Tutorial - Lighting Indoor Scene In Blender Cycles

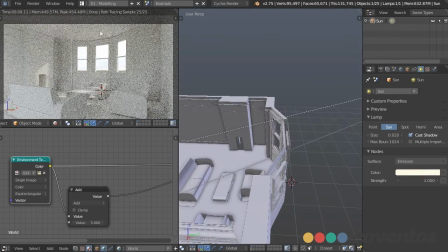[20:54]
Now, another thing that I want to do is get a little bit of light on the floor and ceiling that are right by the windows, and that's something that doesn't really happen too much when you're using lights that are really,
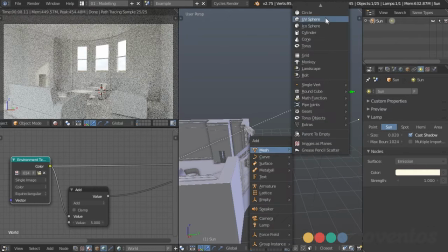[21:06]
really far away. And a way we can fake this is just by adding a plane right outside the window and making that an emission object.
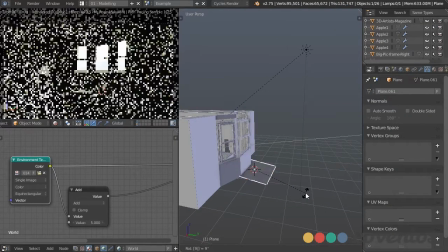[21:15]
So I'm going to take that plane, rotate it 90 degrees on the x-axis,
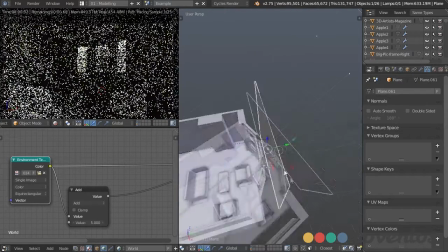[21:21]
pull that up, and I'm going to scale it pretty big so it's going to be right outside the window.
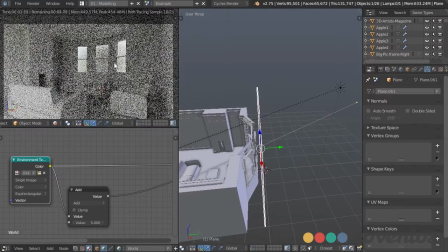[21:30]
Now, normally this would be pretty weird because we can't see any of the environment behind it,
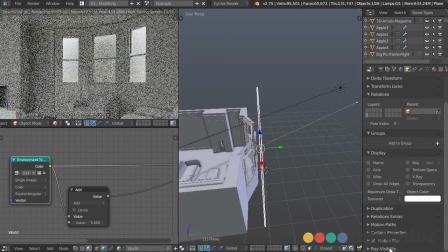[21:35]
but what we can do under the object settings down here, go down to ray visibility, and just uncheck camera and shadow.
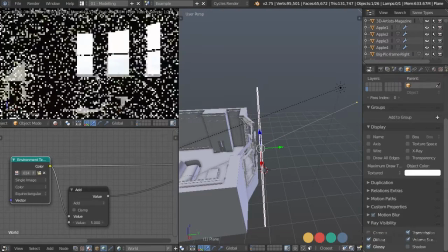[21:43]
That way the sunlight will still be able to come through.
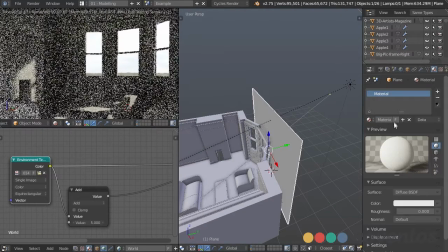[21:45]
We won't be able to see it from the camera, but when we take this and we add a new material to it, and change that to an emission object,
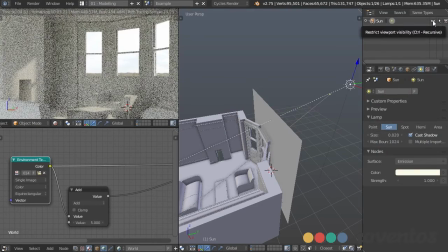[21:56]
say if we hide our sun,
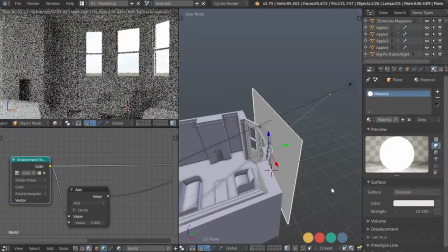[22:02]
and increase this, we'll now get light on the inside.
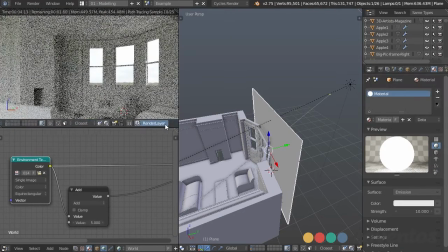[22:08]
Oh, we do have to take off our render layer since it's using the clay material,
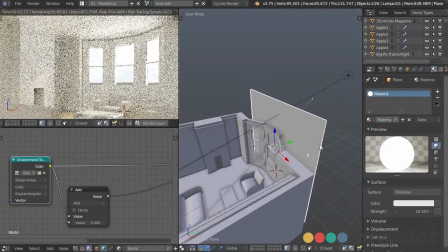[22:12]
so we can't have that at the same time, otherwise it's not using the emission part of it.
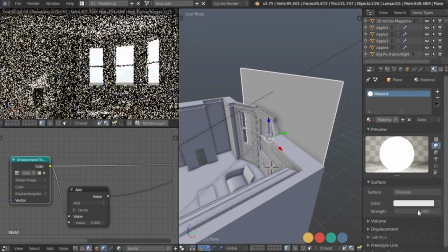[22:18]
So I'll turn this down to, say, a strength of 5,
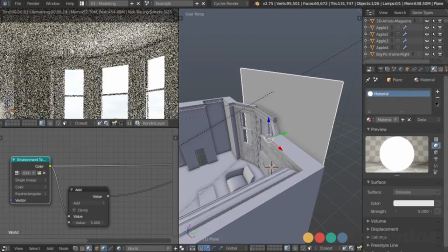[22:24]
and what that's going to give us is this really nice light coming inside the window that's really
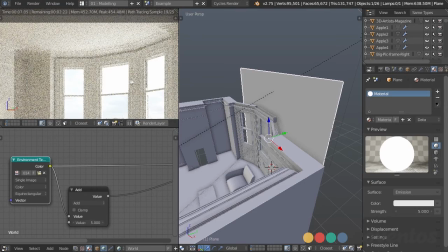[22:29]
soft from the window and glancing off on the ceiling and on the floor and all the other objects.
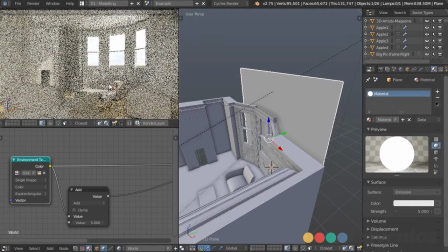[22:34]
So that's going to just add a little bit of subtle realism. It'll go ahead and enable this sunlight back.
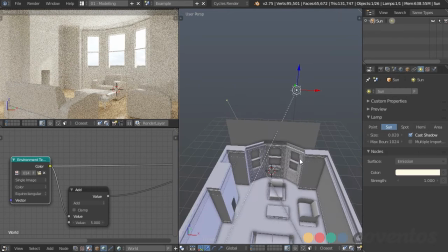[22:43]
And now we can add a few other lights just to sort of round out this room. So if we take a look at the second layer as well, we can see all of the other objects.
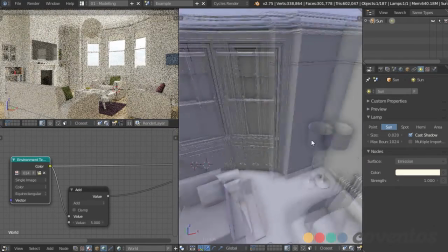[22:54]
And I'm going to put a light right in here, a light in this lampshade here.
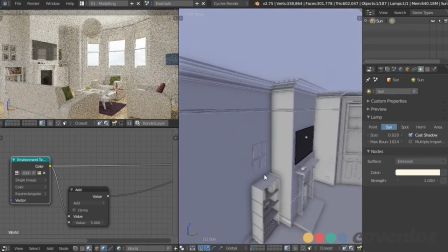[23:00]
And I'm also going to demonstrate using the IES lights right above these pictures right there.
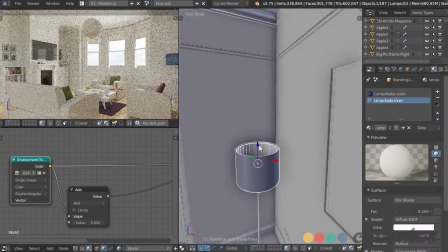[23:08]
So to do the first one, I'm just going to select it and press Shift S, cursor to selected.
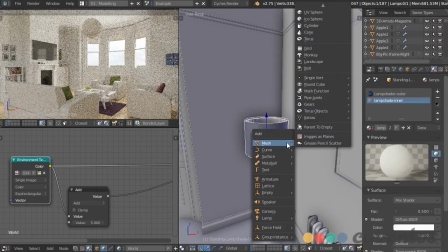[23:15]
That way my 3D cursor is right in the middle of that lamp. And I can just press Shift A, add lamp and point.
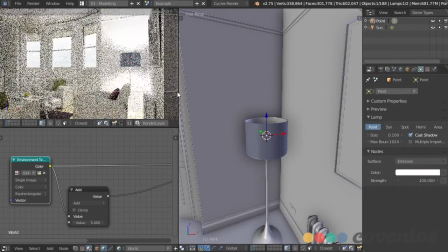[23:22]
Now if I press Shift B and select an area over my preview,
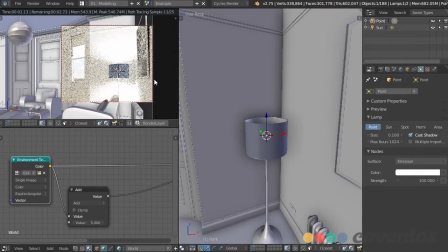[23:27]
I can view only that area, and it's going to render a whole lot faster so I can see exactly what I'm doing a bit better. And we can see that that's way too strong, so I'll change that to around 5.
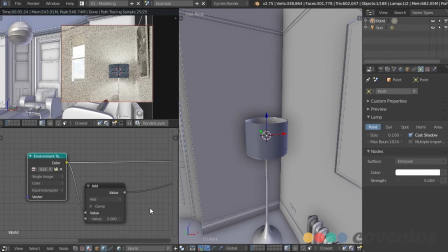[23:41]
Now, if you want to get a little bit more accurate colors with your lighting, what we can actually do is use real-world color temperature and plug that in. So if we go to our node editor and go back from world to object down here and look at our emission color,
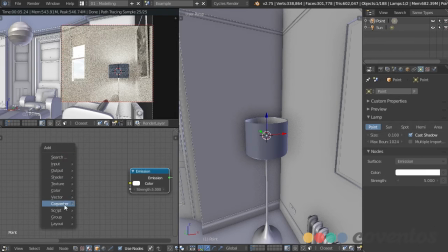[23:56]
we can use a converter, Shift A, convert, and black body. And what that's going to do is use a color temperature, a Kelvin temperature, to drive the color.
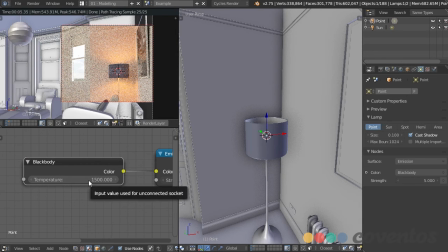[24:09]
So right now it's really, really low, so it's about maybe like a campfire or something like that. Let's turn this up to 5000. And now we have a more normal indoor light, and we're getting that nice soft lighting that's just about the right color.
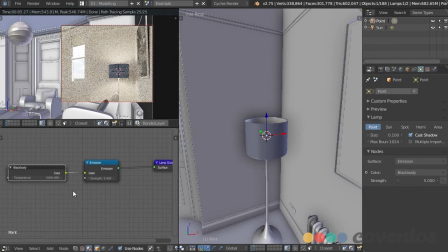[24:28]
So if you want more daylight, you'd want to increase that, or like a fluorescent light, anything like that. The higher the number, the more bluish it's going to be, and it'll get white and then blue, just like a normal temperature would in real life.
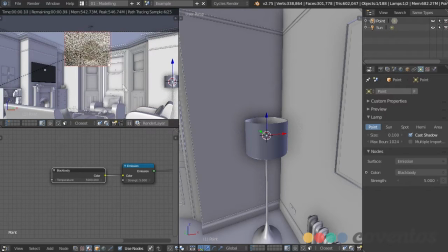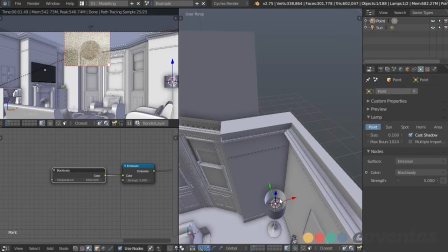[24:49]
So I can also take this light, Shift D to duplicate it, and I'll move it over there.